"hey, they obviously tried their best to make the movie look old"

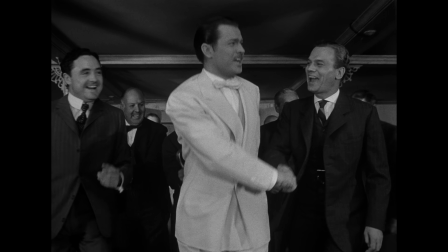(4:03)
In 1941, Orson Welles, a 25-year-old stage and radio actor at the time,
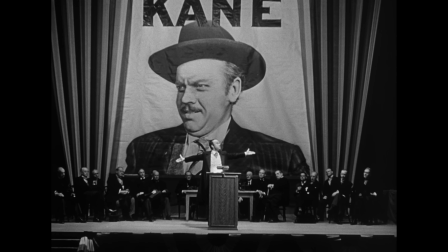(4:09)
completed what many have considered the most important film ever made.
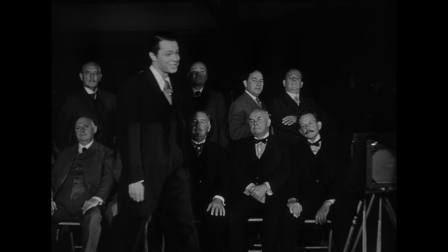(4:13)
Citizen Kane redefined what was possible in the art of filmmaking, particularly when it came to the innovations of its cinematographer, Greg Toland.
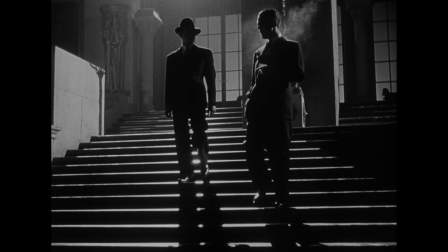(4:22) He acted kind of funny sometimes, you know? No, I didn't. Yes, he did crazy things sometimes.
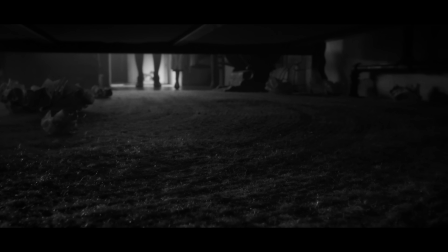(4:28)
Much of Mank's visual language is pulled straight from what Toland first popularized back in 1941. Techniques that may seem trivial today, but at the time, just weren't done.
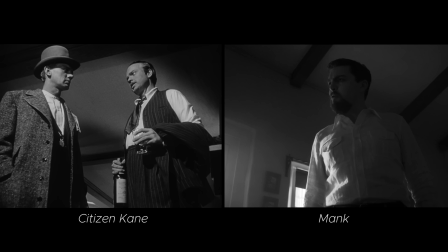(4:39) I warn you, Jedediah, you're not gonna like it.
Low-angle shots to imply power dynamics, low-key lighting, a technique borrowed from German Expressionism,
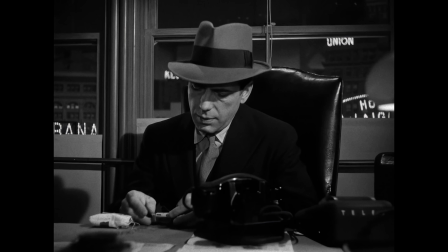(4:47)
but that would go on to define the film noir of the 1940s and 50s, superimposed imagery,
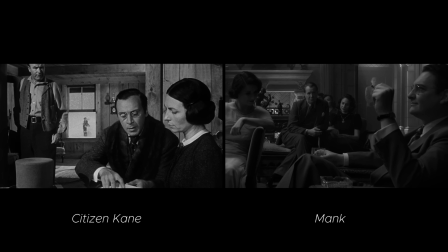(4:53)
deep focus shots that could show layered narratives in a single all-in-focus frame, and quite notably long, omniscient, seemingly impossible tracking shots,
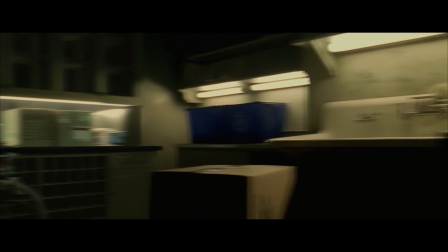(5:03)
a move that has long since permeated across Fincher's filmography, aided of course by CGI.
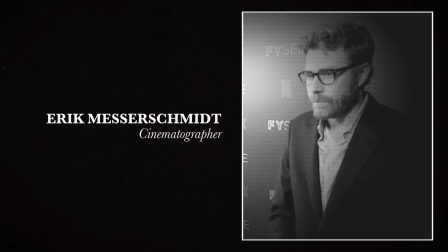(5:09)
But Eric Messerschmidt, Mank's cinematographer, decided to challenge himself even further by employing some old-school techniques
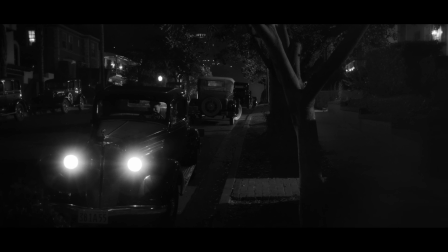(5:17)
that digital photography and a decent film budget have made increasingly obsolete.
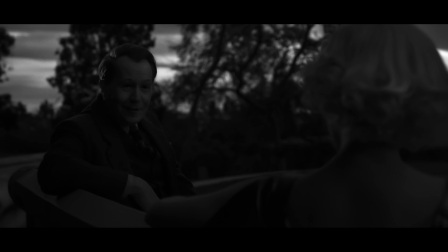(5:22) Oh, I can see it, even in the dark. Well, what can I tell you, Mank? Marion, Doris.
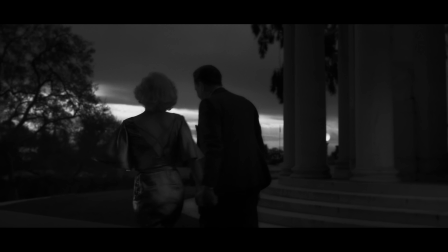(5:28)
In one scene, where Mank and Marion are walking through the gardens of Hearst Castle, the sequence is designed to be a romantic, moonlit stroll.
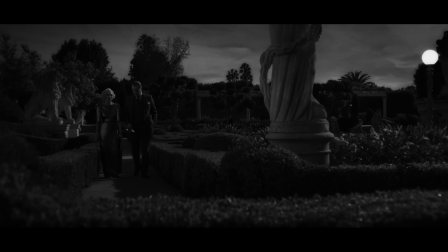(5:36)
And it is, except that the entire scene was shot in broad daylight.
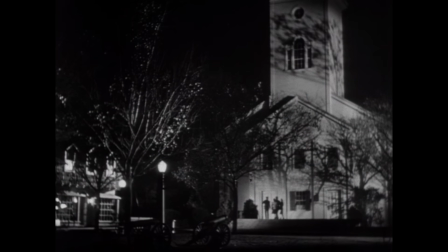(5:41)
For a long time, shooting day for night, a trick made possible by filming and then underexposing the image,
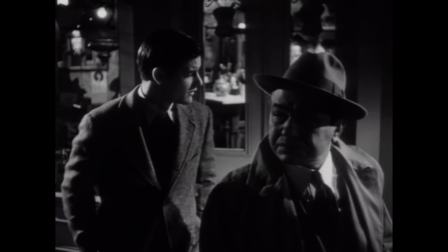(5:48)
was the only way to get enough light into the camera outdoors.
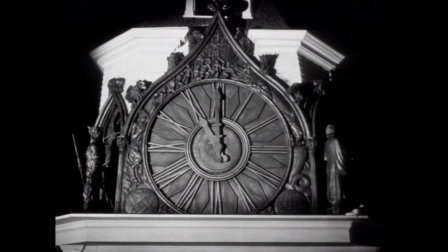(5:51)
And if you watch old or low-budget movies, you can usually spot the deception by the long, stark shadows cast by the sun.
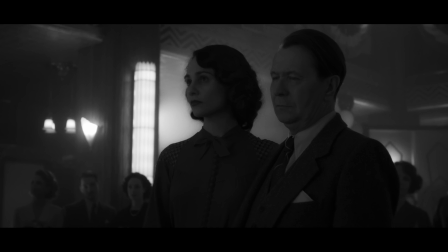(6:01)
Old Hollywood inventions and digital trickery, combined with countless other techniques like capturing instruments on old microphones
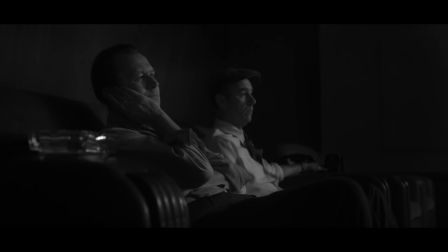(6:09)
or digitally compressing Mank's sound and then re-recording it inside an old theater,
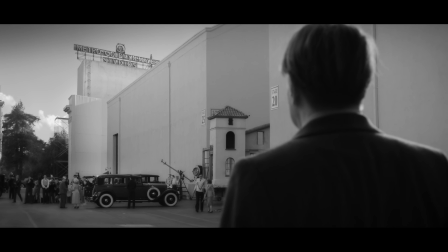(6:13)
account for just some of the magic that went into engineering Fincher's newest and oldest film.
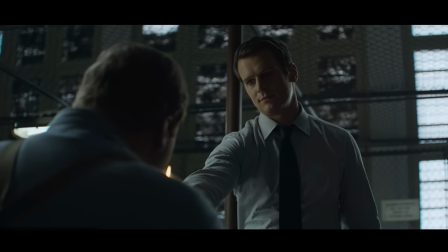(6:21)
On set, Fincher will do 75 takes in a day, at 9 minutes a take,
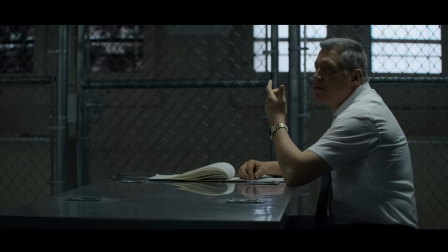(6:25)
with 3 cameras running at once, to get what he wants from his actors in lockstep with his crew.
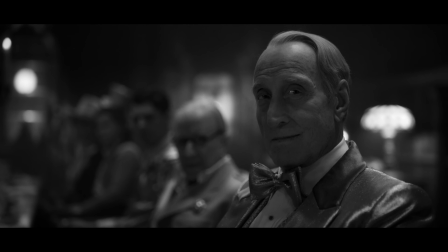(6:31)
The right performance he won't fake.
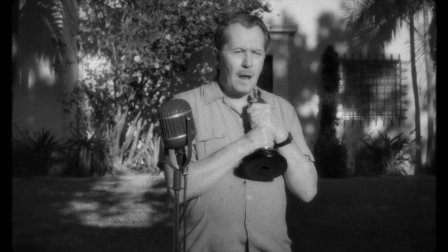(6:34)
When Gary Oldman asked Fincher for a fake nose and to pluck his hairline to better resemble the real-life Herman Mankiewicz, Fincher said no.
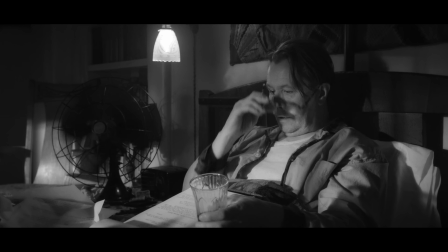(6:42)
He said there can be no artifice between us and you. Character and drama, he won't fake.
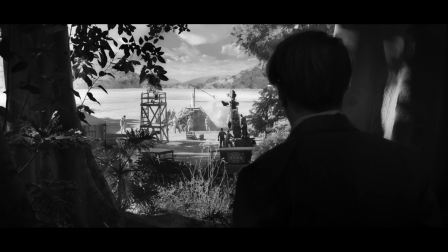(6:48)
But if any part of Fincher's meticulously realized worlds can be sculpted to his wishes in post-production or with the right technology,
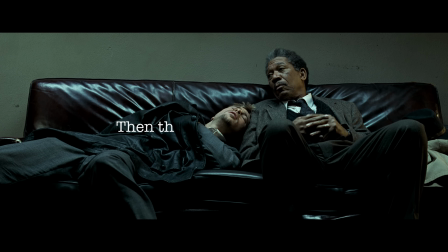(6:56)
well, then the other way is wrong.
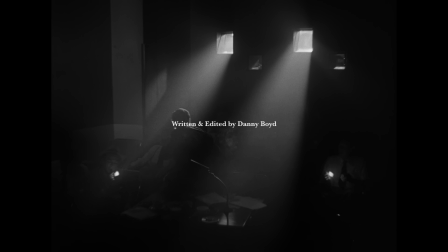(7:05) That's it. Hello. Hello. Stand by. I'll tell you if we want to run it again. Well, how about it, Mr. Ralston? How do you like it, boys? Well, 70 years in a man's life. That's a lot to try to get into a newsreel.